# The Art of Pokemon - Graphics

What if it was 3D, but for each Pokemon to be given a few different animation keyframe poses for them to move into for an action shot?
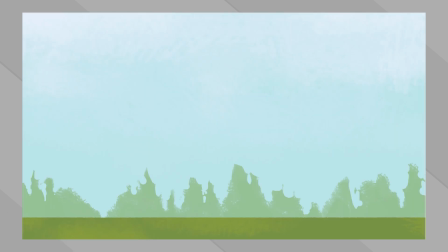4:21 Of course, also layered in with some special effects. Think along the lines of a comic book page, how each frame has the characters in a pose,
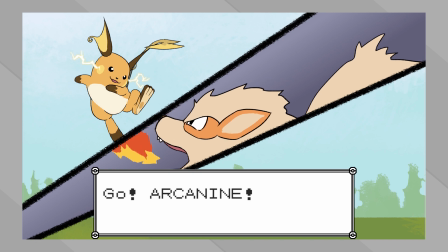4:30 implying movement and action between them, suggesting the scene.
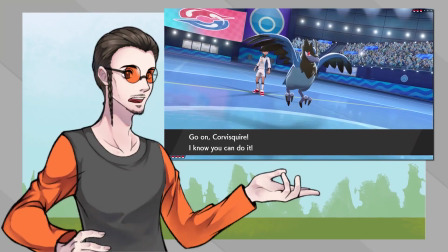4:34 We already have that now, sort of, but they are really just short animation clips that allow them to go back to their idle loop.
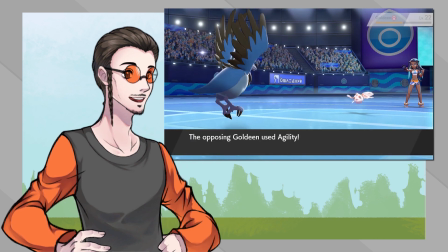4:42 My suggestion here is to not have idle loops at all.
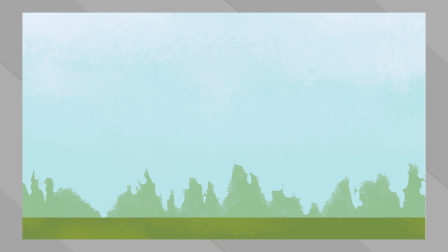4:47 What I'm envisioning is that we could have the camera moving close to one
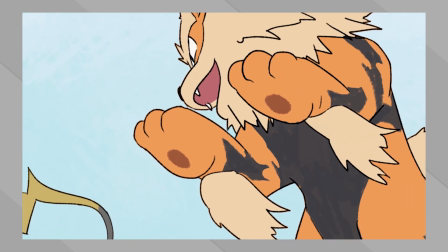4:51 Pokemon as it strikes a pose to give suggestions as to what it is doing,
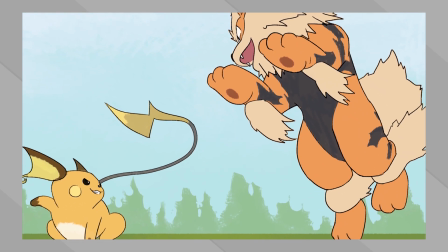4:56 another shot of effects, and finally, the reaction pose of the opponent. Keep in mind,
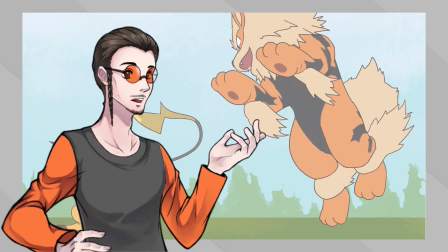5:01 my suggestion here works perfectly fine in an open-world styled gameplay like Arceus and Scarlet and Violet.
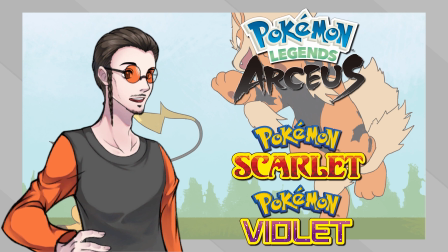5:07 It could even use the environment around a fight to its advantage with some clever programming.
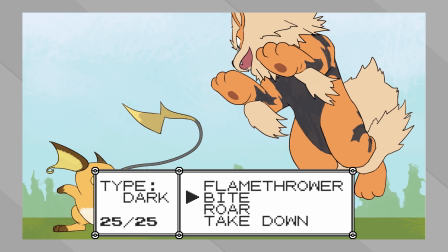5:13 Imagine we have selected for our Arcanine the move Bite.
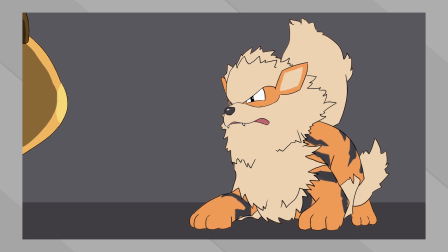5:17 The background fades as it leaps forward into one of a few different action poses as the camera shifts in,
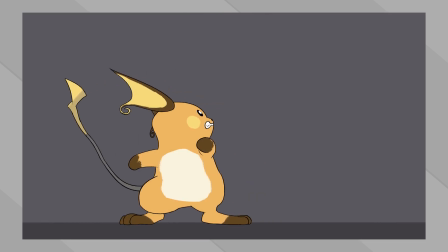5:24 probably a pose that shows its teeth. The screen then displays a nice close shot on the opponent going into one of a few different reaction poses,
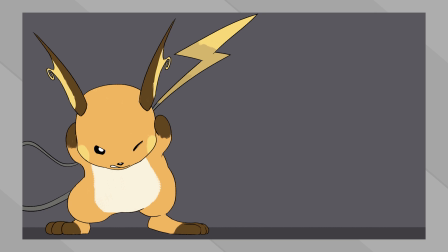5:33 with the effect clamping down on them, the camera shaking to add to the impact. Now it is their turn.
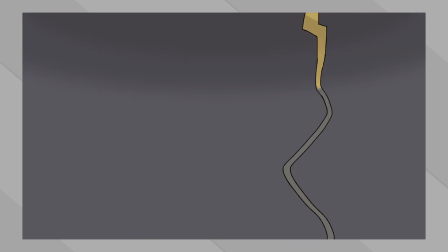5:39 Again, they get their pose, effects, and Arcanine reacts.
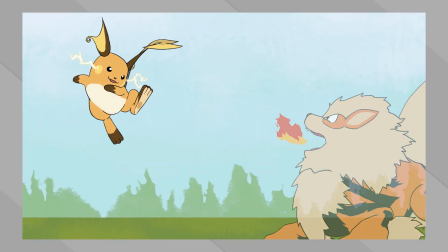5:44 The background lightens up, and now both Pokemon go into a dynamic stance against each other.
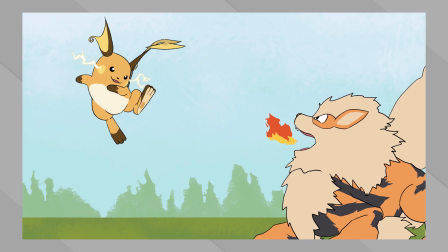5:49 No idle loop. Time slows to a standstill as the game waits for the player to decide the next move.
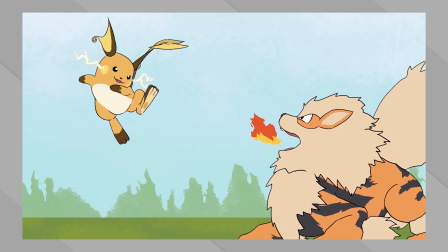5:56 The camera can move slowly around the field, keeping the tension as it observes the scene.
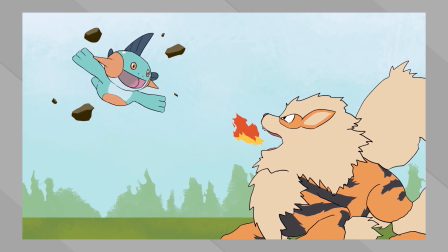6:02 The idea here is to save on the cost of doing in-between animations and just having a number of set poses
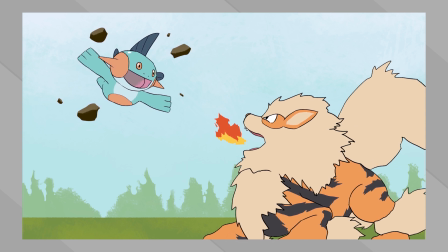6:08 and positions that the models can interpolate between to give the impression and illusion of action.
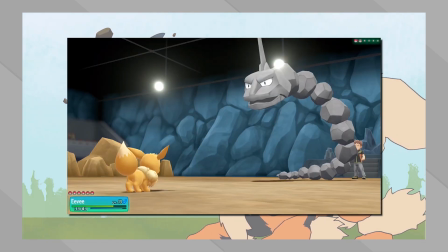6:14 They don't need to go back to center stage and face each other. We are not beholden to that anymore.
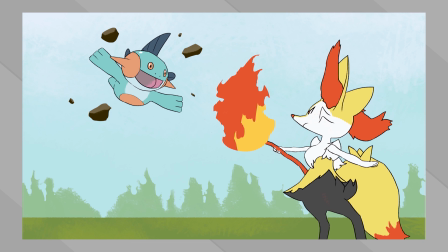6:21 These poses in the hands of a good character animator could really show off the personalities of each Pokemon.
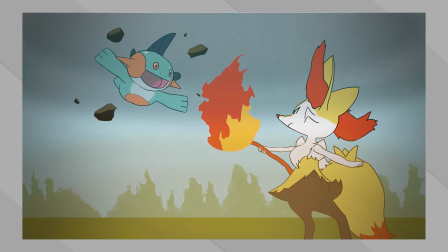6:27 Add effects on top, and the battles could really come alive in the mind's eye for the players, and the action shots look stunning on the screen. More time could be invested in animations outside of battle if they really wanted to give Pokemon even more life.
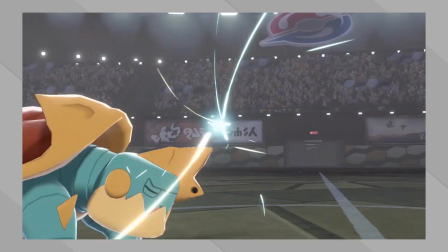6:43 Additionally, if you already know the moves you want to pick regardless of the outcome of the current move playing out,
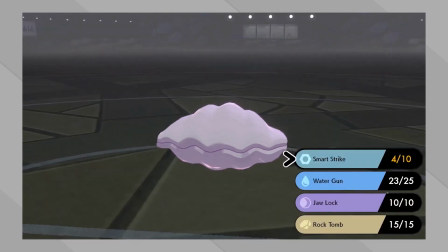6:49 then I also suggest leaving the options of picking moves up on the screen.
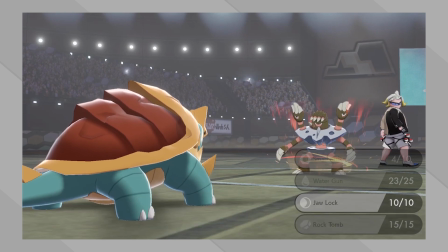6:53 Compared to the Game Boy, we have a lot more screen real estate now, and I would love it if the moves played out quickly one after the other.
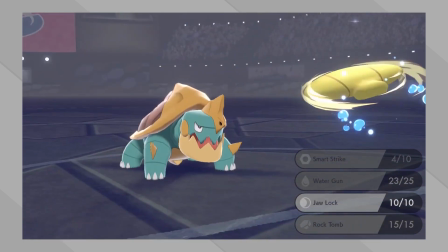7:01 Right now, the games come to a standstill while you navigate menus after the action has ended, and it feels really slow.
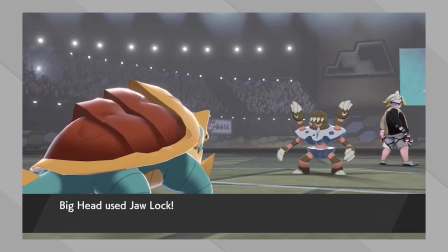7:08 To prevent the player from making decisions too far ahead of the action,
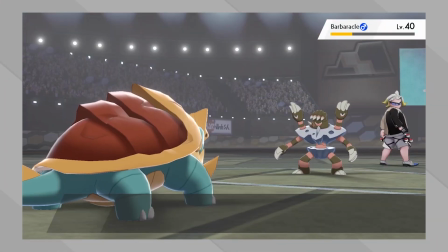7:12 the menus can be grayed out during the small waiting period of the animations going through their motions.
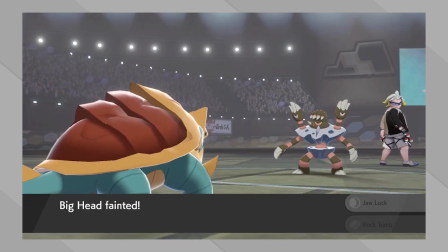7:17 I feel like this is a good option to really bring up the pace and entertainment value of the battles.
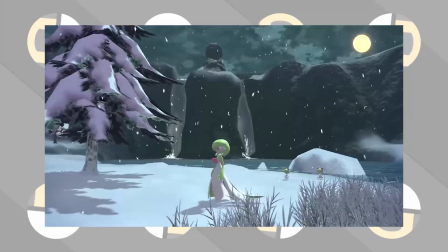7:23 And for one last quick note here, we can see in the game Pokemon Legends Arceus that Game Freak has employed some more advanced animation techniques.
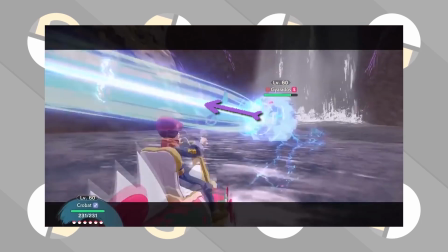7:32 The start point of the move Flamethrower or Hyper Beam originates from a Pokemon's mouth and targets the center of the opponent.
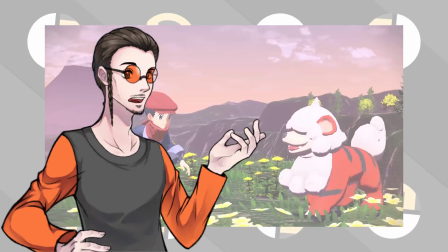7:40 This is a wonderful, albeit small, step in the right direction.
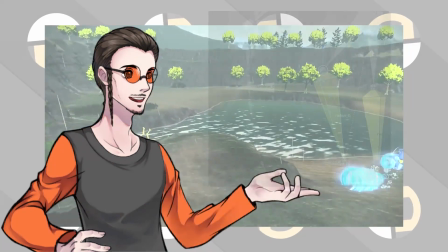7:44 It definitely gives the battle a little more spit and polish. They also use inverse kinematics, a dynamic animation programming technique,
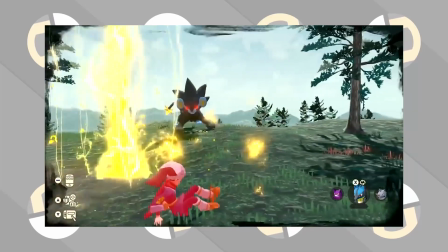7:53 to have the Pokemon move their head to look at their opponent or the trainer when they throw a Pokeball.
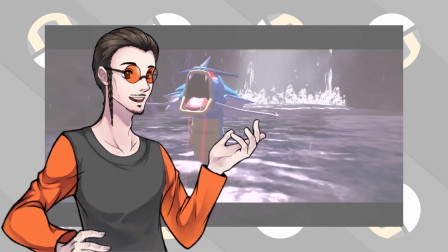7:59 These techniques are exactly what I would use to best utilize the keyframe poses idea I've put forward. But moving on to option number 2. Another idea is that we could go back to 2D animation.
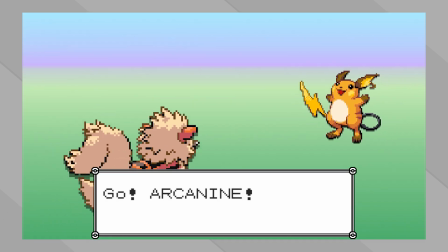8:12 For the battles, we have the familiar front-on sprites and a simple but elegant background.
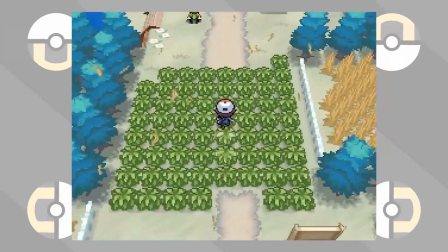8:18 Remember those Gen 5 sprites with animated joints?